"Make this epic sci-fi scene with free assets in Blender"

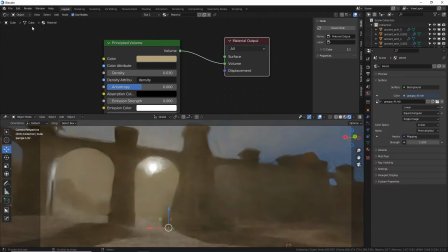998s
Now let's add that spaceship in here, which is from another one of Chuck CG's asset packs.
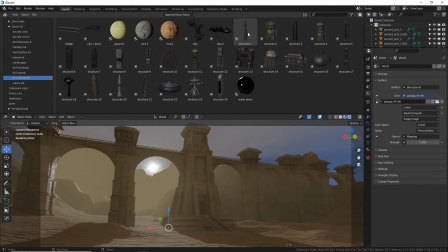1005s
I think he was in his sci-fi structures one. Yeah, sci-fi ship.
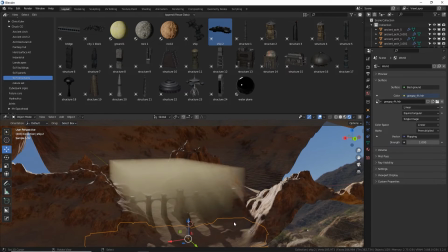1010s
Where did it go? Oh, it's really big. Let me hide my background world.
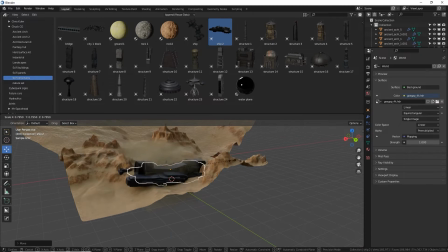1016s
There we go. So here's his spaceship. It's ginormous. Maybe you want it that big. I don't know.
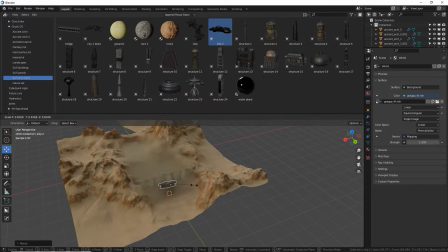1021s
I don't.
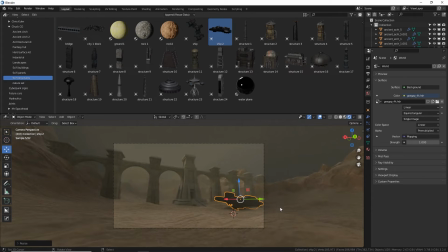1022s
I want it like a maybe 4-passenger type ship, as if it had crashed in the sand.
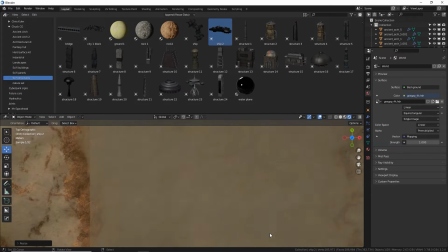1030s
Give it a cool angle there. Now I want this to be an interesting shot.
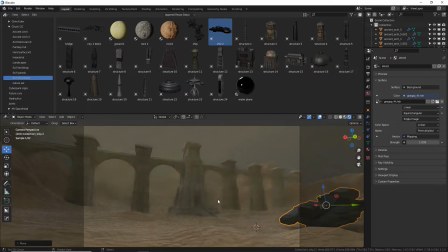1036s
So I'm going to move this closer to the camera. Awesome.
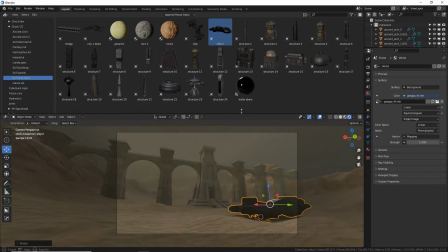1040s
And also, let's talk about composition, because right now the composition can be improved a lot.
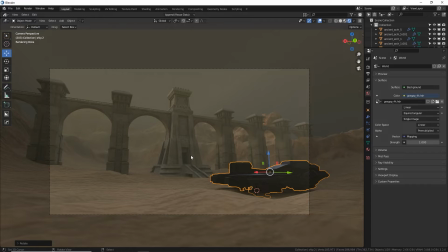1045s
The main interesting thing, other than ship, is the door of this tower. It's right in the middle. It could be more interesting by making it not the middle. So we're going to just grab our camera and rotate it this way so that we're using the rule of thirds.
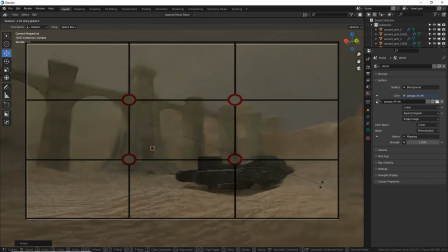1060s
The interesting object should always be, unless it's centered, it should be on a third line. So in this case, we're going to put it on that third line. And the ship will be on this third line over here.
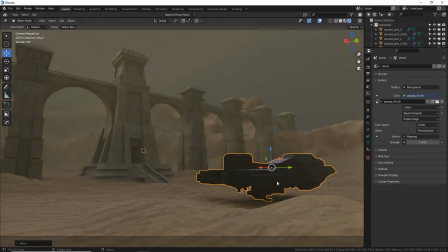1071s
So your human eye will probably go to this thing because it'll have a bright blue glow under it in just a minute. And then we go over to this, which will have an orange glow, and then probably to the sun, which we can no longer see.
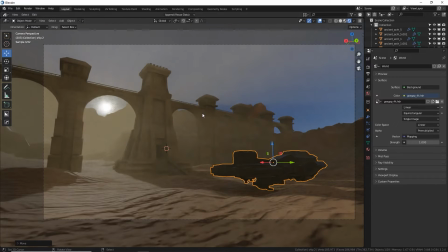1083s
Oh, that's because I turned this off. There it is. Still, we can still see it. Cool.
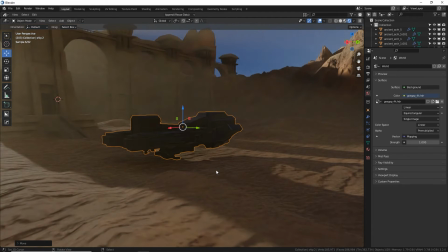1090s
So to get that blue glow underneath the spaceship, I'm going to press period to zoom into the ship, and then / to solo it out.
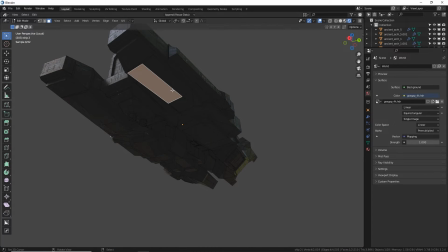1098s
And again, I don't like seeing that HDR. There we go. Turn that off. So in edit mode, I'm just going to grab some of these underneath faces.
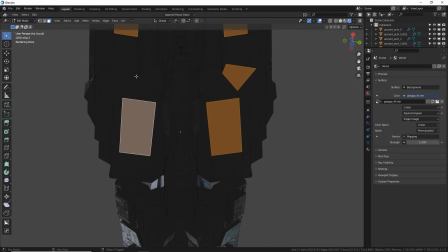1107s
This ship does not use a mirror modifier for some reason. So we're just going to grab symmetrical faces.
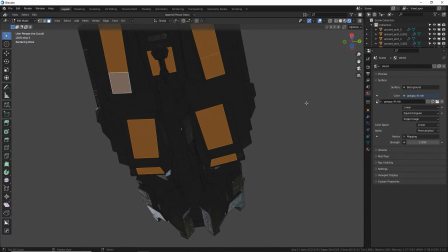1117s
There. Cool. Press I to have this inset. Materials, make a new material, click new. Make it an emissions, and use the bright blue color. Let's turn it up to 50. And then make sure to click assign. There we go.
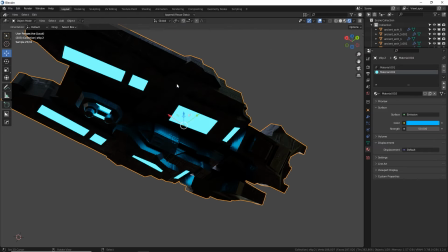1135s
Now only those faces with that material assigned to it will glow. Press / to get out of that solo mode.
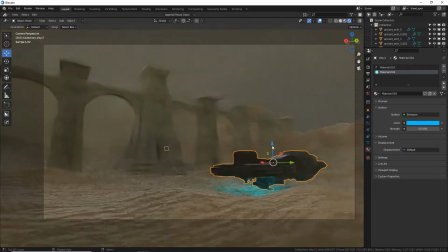1141s
And voila, we have really cool undercarriage lighting on your spaceship.
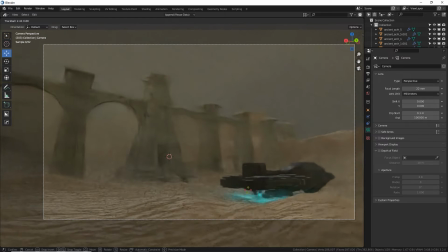1146s
I'm going to make this camera look a little bit higher and be a little bit lower. There we go. Cool. Now let's render this and see what it's looking like. All right, and here it is, and it is not very wowing me right now.
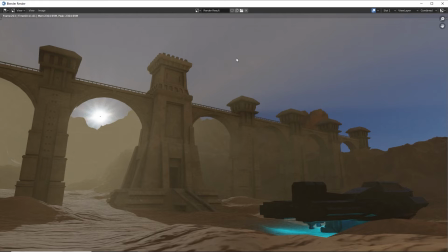1161s
This has a lot of work to be done to be as good as my original art or to be even better. So let's make a few changes. One thing I noticed is that this is technically a sunset scene, and I want to keep it like that. But this blue sky is really killing the vibe of the colors that I want in this scene, and it's just not a sunset sky.
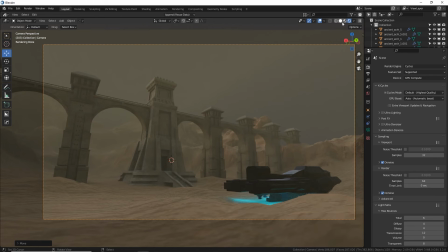1179s
So let's get rid of the HDRI, and let's change it into something else.
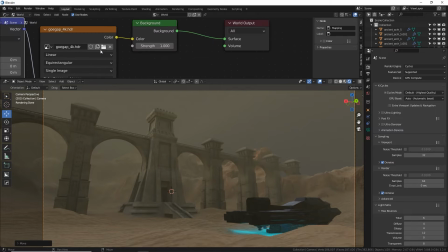1184s
So go to Shader, World, and let's just delete this guy right here. Shift A, search, type in sky, sky texture, plug it into the background color.
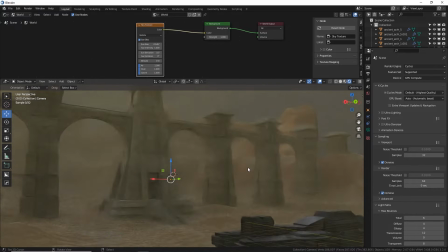1196s
And now we have this really cool shader that emulates sky texture. Let me show you what it looks like.
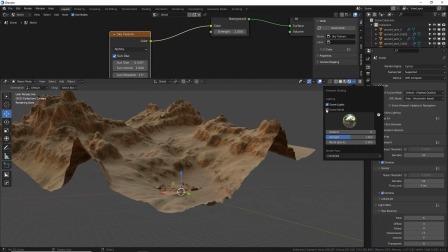1202s
Oh, I can't see it because I need to turn on my scene world. There we go. And whoa, big brightness.
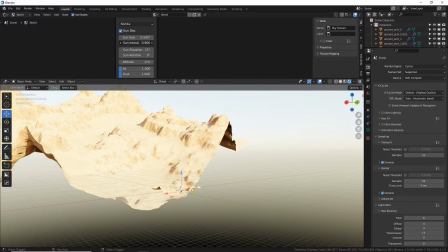1208s
Okay. Let's turn that sun down a little bit. Turn down our sun intensity fader.
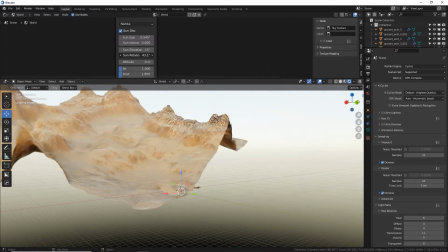1213s
And we can control the rotation of where the sun is. And there actually is a sun disk.
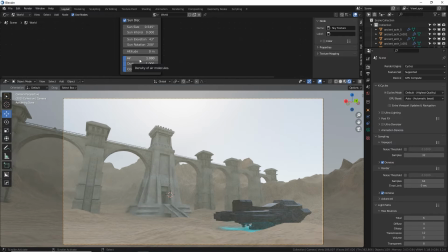1220s
Where is it? Elevation, how high it is. One really cool thing about this shader is you can increase the air, dust,
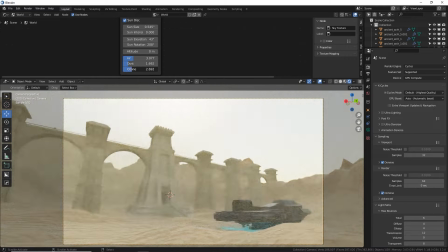1228s
and ozone sliders to get some really great, interesting atmosphere effects. I think I want a lot of air to add to that oranginess and a little bit of dust. I'm going to make my sun size a little bit bigger. Oh, there's the sun up there.
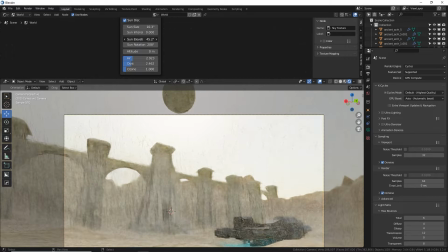1245s
Let's put it a little bit lower. So elevation, lower, great.
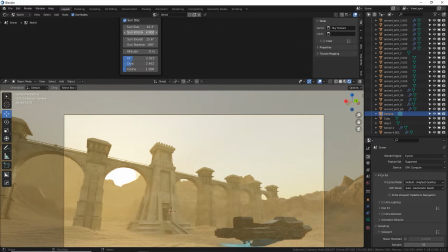1252s
So there's the sun disk. I'm going to drop it down in between these mountains, and I'm going to change the size of it to something that we can see on screen. There we go. That's a nice sun size right there.
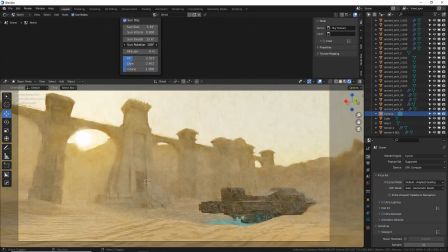1264s
Later in post editing, I might want to add some, glow, glare, lens flare on it maybe.
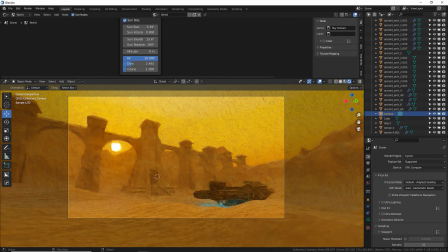1272s
Awesome. So depending on how alien you want your world to be, you can go crazy with these sliders.
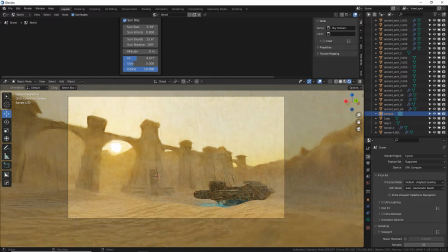1279s
Dust, no dust. Ozone, no ozone. There's also altitude. And I think I want my haze to be thicker.
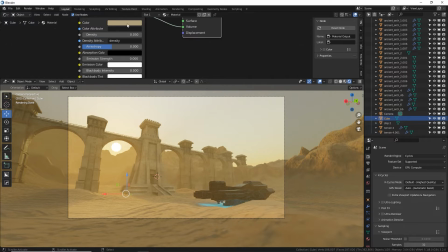1289s
So I'm going to go and change it to 0.04.
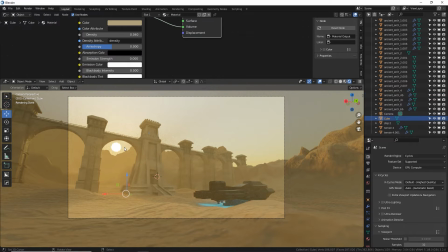1293s
Now, if I'm trying to select stuff on my scene, sometimes it grabs the cube, which is the atmosphere cube. So you can actually make that unselectable by turning off that cursor option in the filters, restriction toggle. So turn on the select option. Now you can no longer select the cube, which is great if you don't want to accidentally select it.
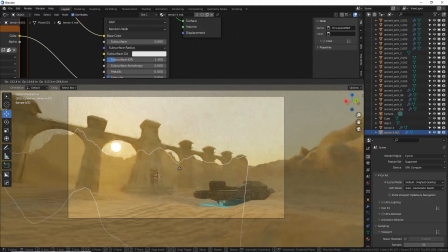1312s
I think my background terrain is blocking some of the sun rays. So I'm going to move that down a little bit right there.
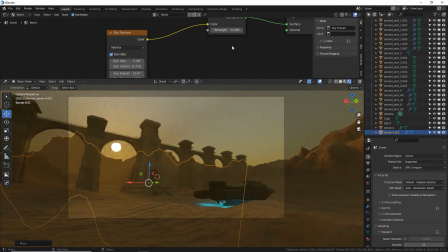1319s
You can control the overall strength of this shader by using the background strength as opposed to the sun intensity. Maybe put sun intensity at 1, and then you can turn this up or down to make it kind of a darker scene.
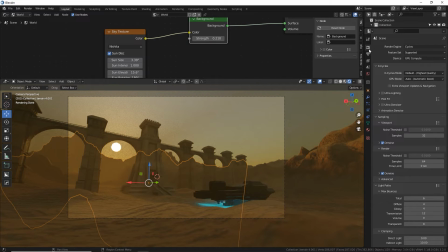1330s
Make sure you've got contrast set up. So in your render tab, scroll down, go to color management. With filmic set, I'm going to go to medium high contrast. Awesome.
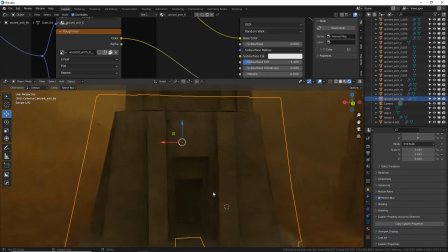1344s
I'm going to zoom into this bottom part, grab these two faces here.
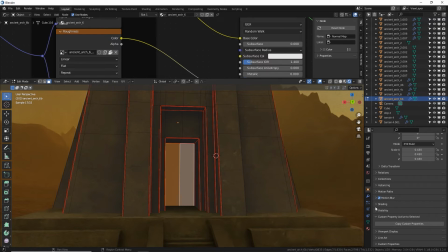1348s
I'm going to add a light emission. So with those faces selected, material, add a new material, new,
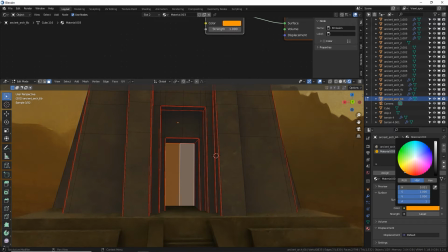1356s
make it an emissions, and let's give it an orange color, which is opposite of what the spaceship glow is doing.
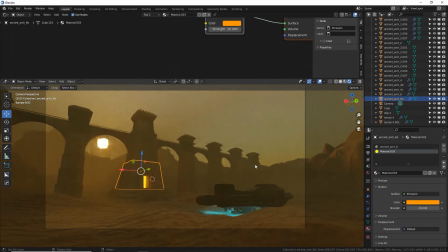1361s
Click assign, and now you've got glowing doors. I don't really want the glowing doors to be visible.
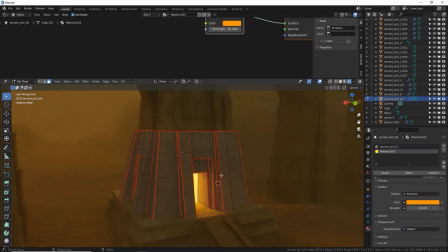1366s
I just want the glow to kind of be emanating through the hallway in a creepy way. So let's move these faces back a little further inside.
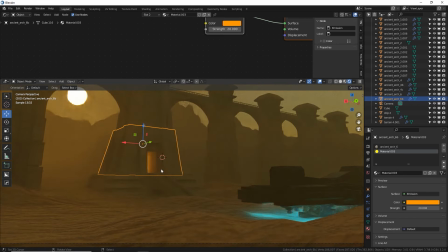1378s
Yeah, just out of visibility. There we go. So the shine is coming through like it's some torches or something magical.
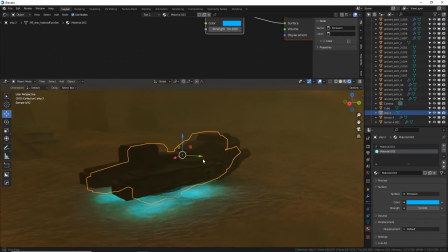1386s
Now, nothing against this ship that Chuck CG has made in one of his kitbash sets.
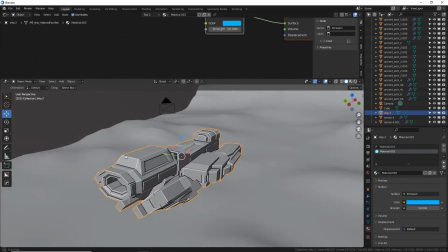1391s
It is cool. It is not my style. And that's okay.
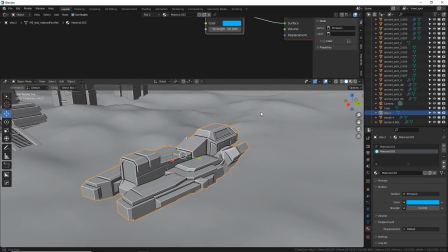1395s
But to add value to this video that you're watching, I'm going to include a free download for a ship that I'm about to kitbash using my Star Wars kitbash kit. I'm going to just time-lapse that real quick, and you can get the download for just that ship and its parts for free down below.
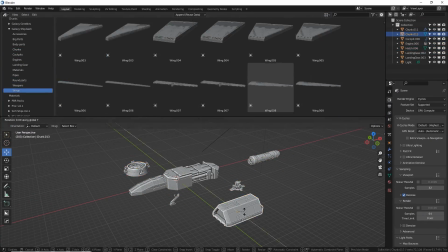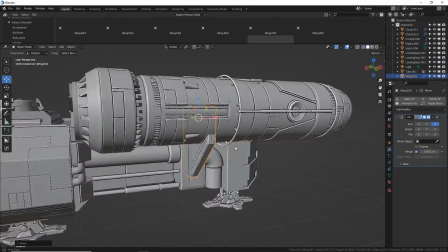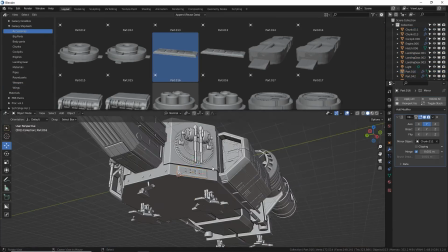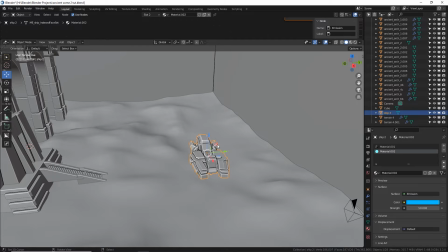1427s
All right, so let's say goodbye to Chuck CG's beautiful ship, and let's import the one that I just kitbashed.
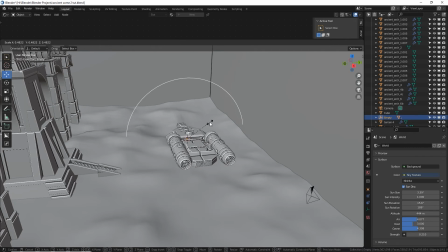1434s
I'm going to use append, and there it is. So I'm using a circle empty to kind of hold everything together.
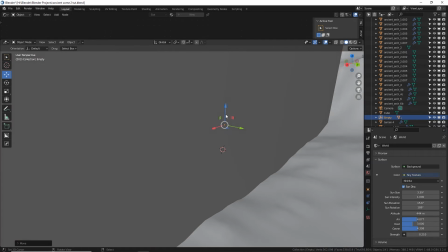1442s
Just makes it easier for me to aim it and place things. This cube is annoying because that is our atmosphere, so I'm just going to hide it.
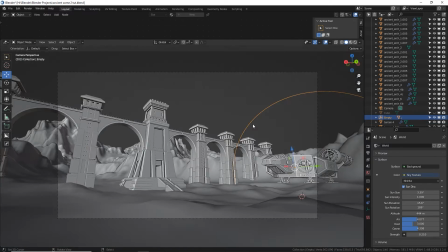1449s
Select my empty here. Let's get this ship positioned in a good place.
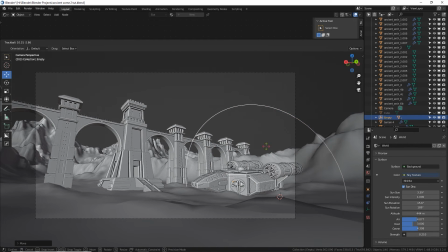1454s
It just crash landed, so maybe little funky angle here. Maybe it dug into the sand. If you want to get extra, you could model the dirt going down, add some rocks and crater and stuff like that. I'm not going to be extra in this tutorial. So let's just make it dug into a little hill there.
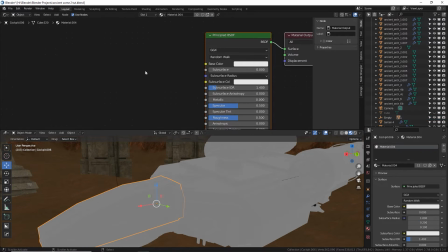1474s
Cool. Now I need to do a little basic texture work on this ship. In my Star Wars ship kitbash product that you can buy,
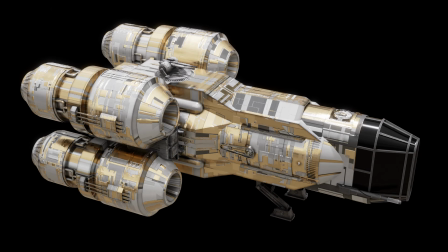1482s
it includes some amazing super cool textures that are really great for just sci-fi stuff in general.
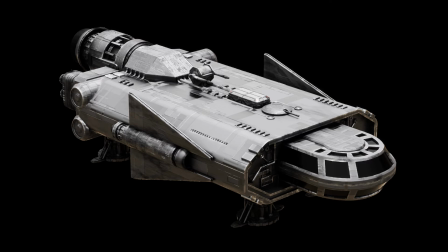1488s
I'm not going to include those in this freebie, but I am going to have some decent kind of metallic-y texture here.